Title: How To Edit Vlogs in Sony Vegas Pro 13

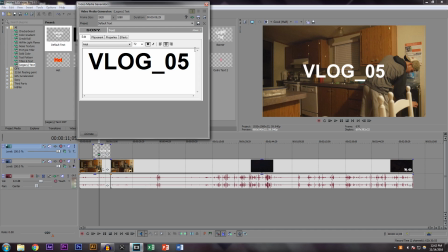So if you heard that, I got called to, you know, someone asked me a question about editing. Isn't that cool? Anyways, okay, so back to the video. So like right here, I'd be putting
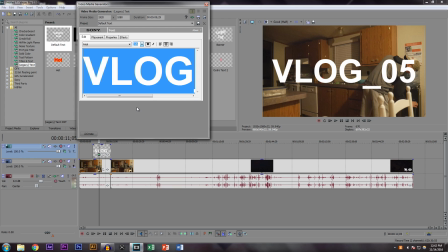the number of the vlog, which part of the vlog it is and stuff like that.
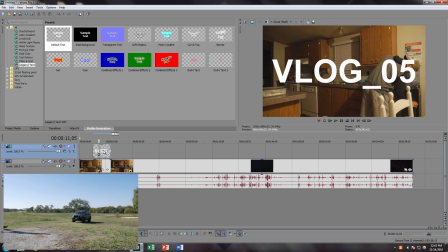So I actually started doing this at the very end of the video. So if you saw my recent vlog, I put thank you for watching, the vlog number, and then the people's music that I use, you know, because you have to give credit.
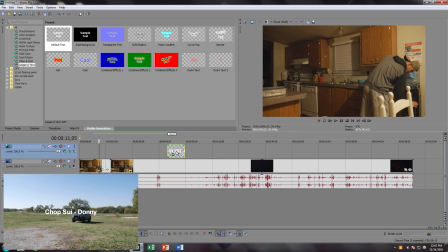So I'm just going to kind of just undo what I did and just leave it like that.
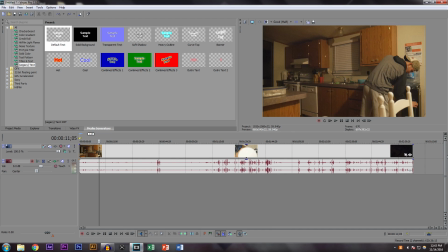But if you wanted to, you could, you know, just slice it up and then just kind of piece everything together. So anyways, this is still the part that I want to use, so I'm going to slice it again. I'm sorry. too much slicing, right? I'm gonna go back to this part.
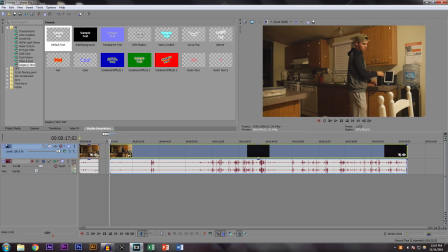I'm gonna delete this part, and the jumpiness within the video is what makes it, like, I guess, entertaining to watch.
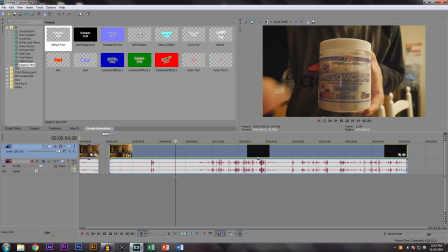So as you can see, I come out here, and this is the part that I want to use
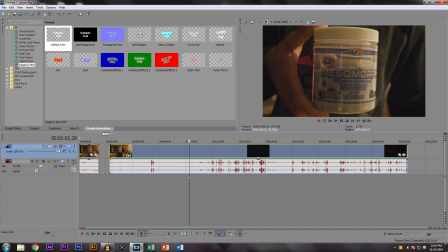right here. I'm gonna slice that,
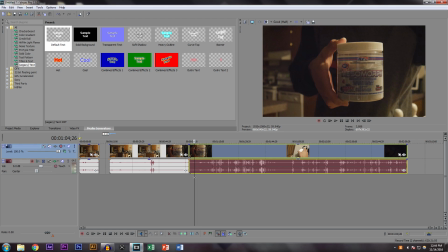maybe like right there. You know what, I'm gonna delete that.
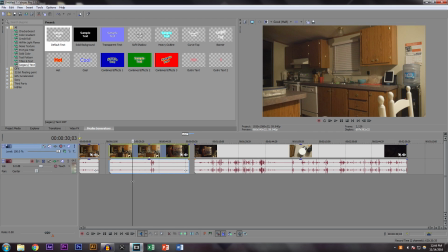This isn't really a clip I would use. There's really nothing happening here.
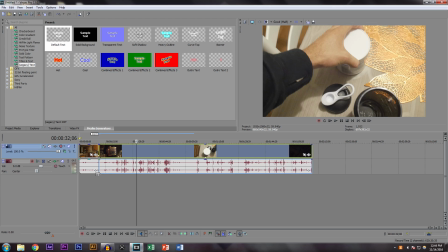It's a static clip. So I just speed this up over here, and then I think I say something.
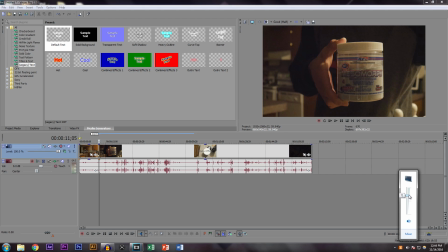So I'm gonna turn up the volume. There might be a little bit of echo. Let's just power through.
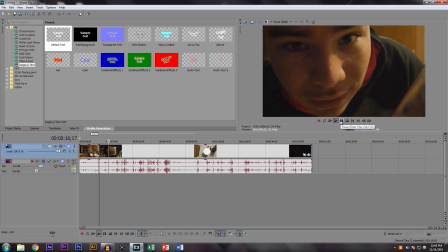Okay, so I said something. I don't think it really means anything, but I guess it's still kind of worth having in the vlog.
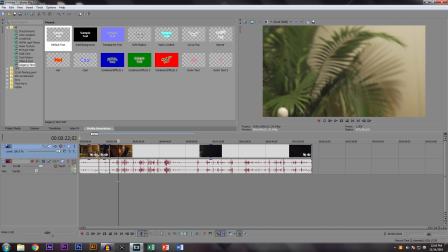So I'm just going to cut that part out, and then cut to the part where I'm making my shake.
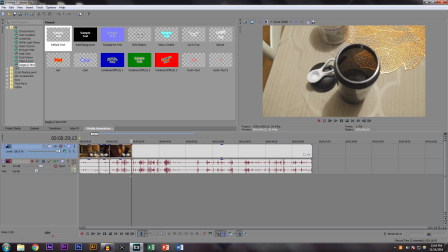So I'd probably delete this part. That's not what I need.
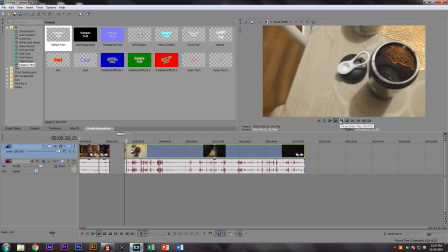And then just kind of play through real quick. Like that.
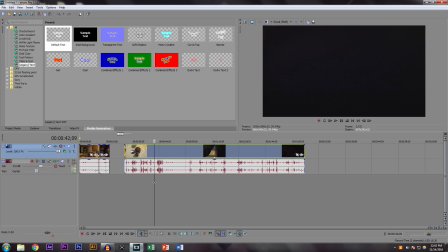Wait, hang on. I was struggling to like open the thing, but there we go. So I just delete this part and then just kind of span through this part
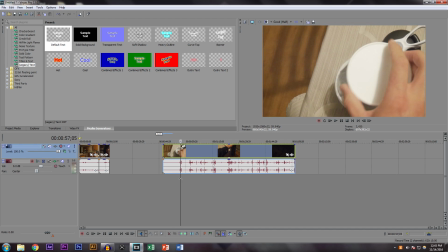like that.
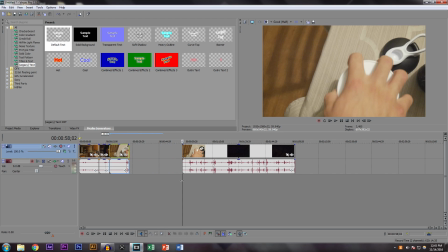And cut right there. So like that would be it. That would be the entire piece. And then after that, just kind of speed up through everything.
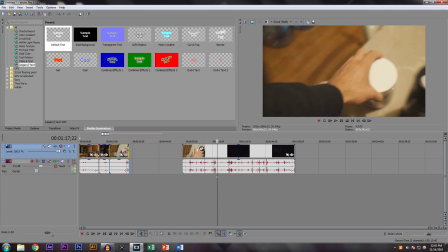And then,
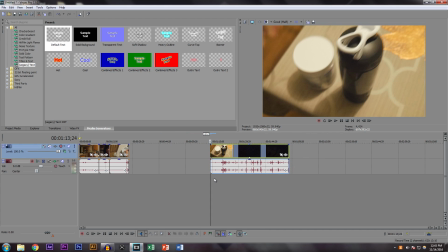oops, slice right there, because I want to get this motion in where I grab it and put it back.
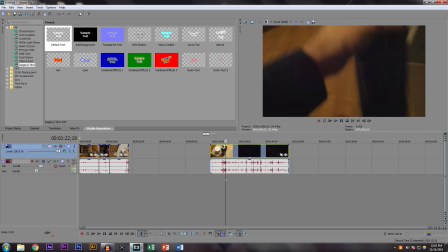I grab my shaker, start shaking it, and I go on my merry way to the gym.
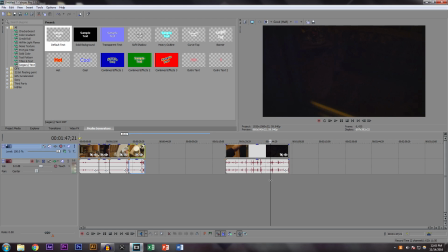So this isn't really anything worth putting in the video.
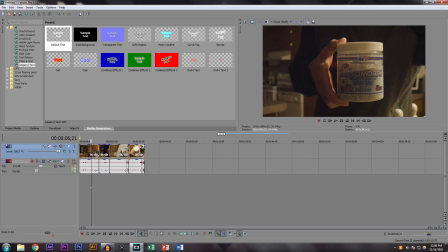So after that, what we're left with is just these cinematic shots.
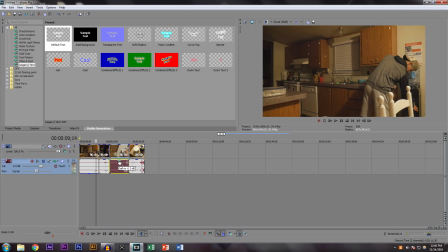So I'm just going to turn off the volume for all these because there's no need.
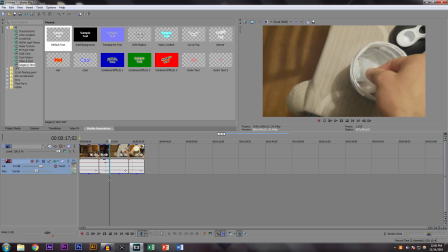For this part, obviously I say something and I want it to be heard, so I'm just gonna leave it like that.
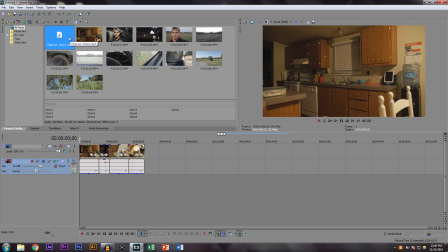And now to help us stitch the clips together, I'm gonna bring down the music clip,
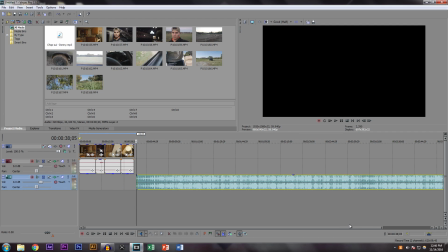and then I'm just going to start playing the part that I want in the beginning of the video. I'm gonna turn on the volume and then just kind of see. I can kind of hear it.
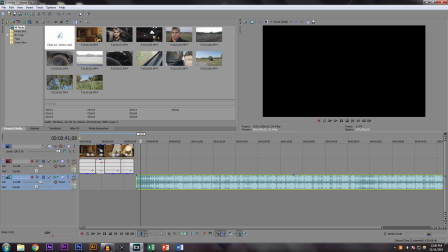And one of the things that I don't know if it's just me or my version of Sony Vegas, it crashes a lot once I start editing heavy.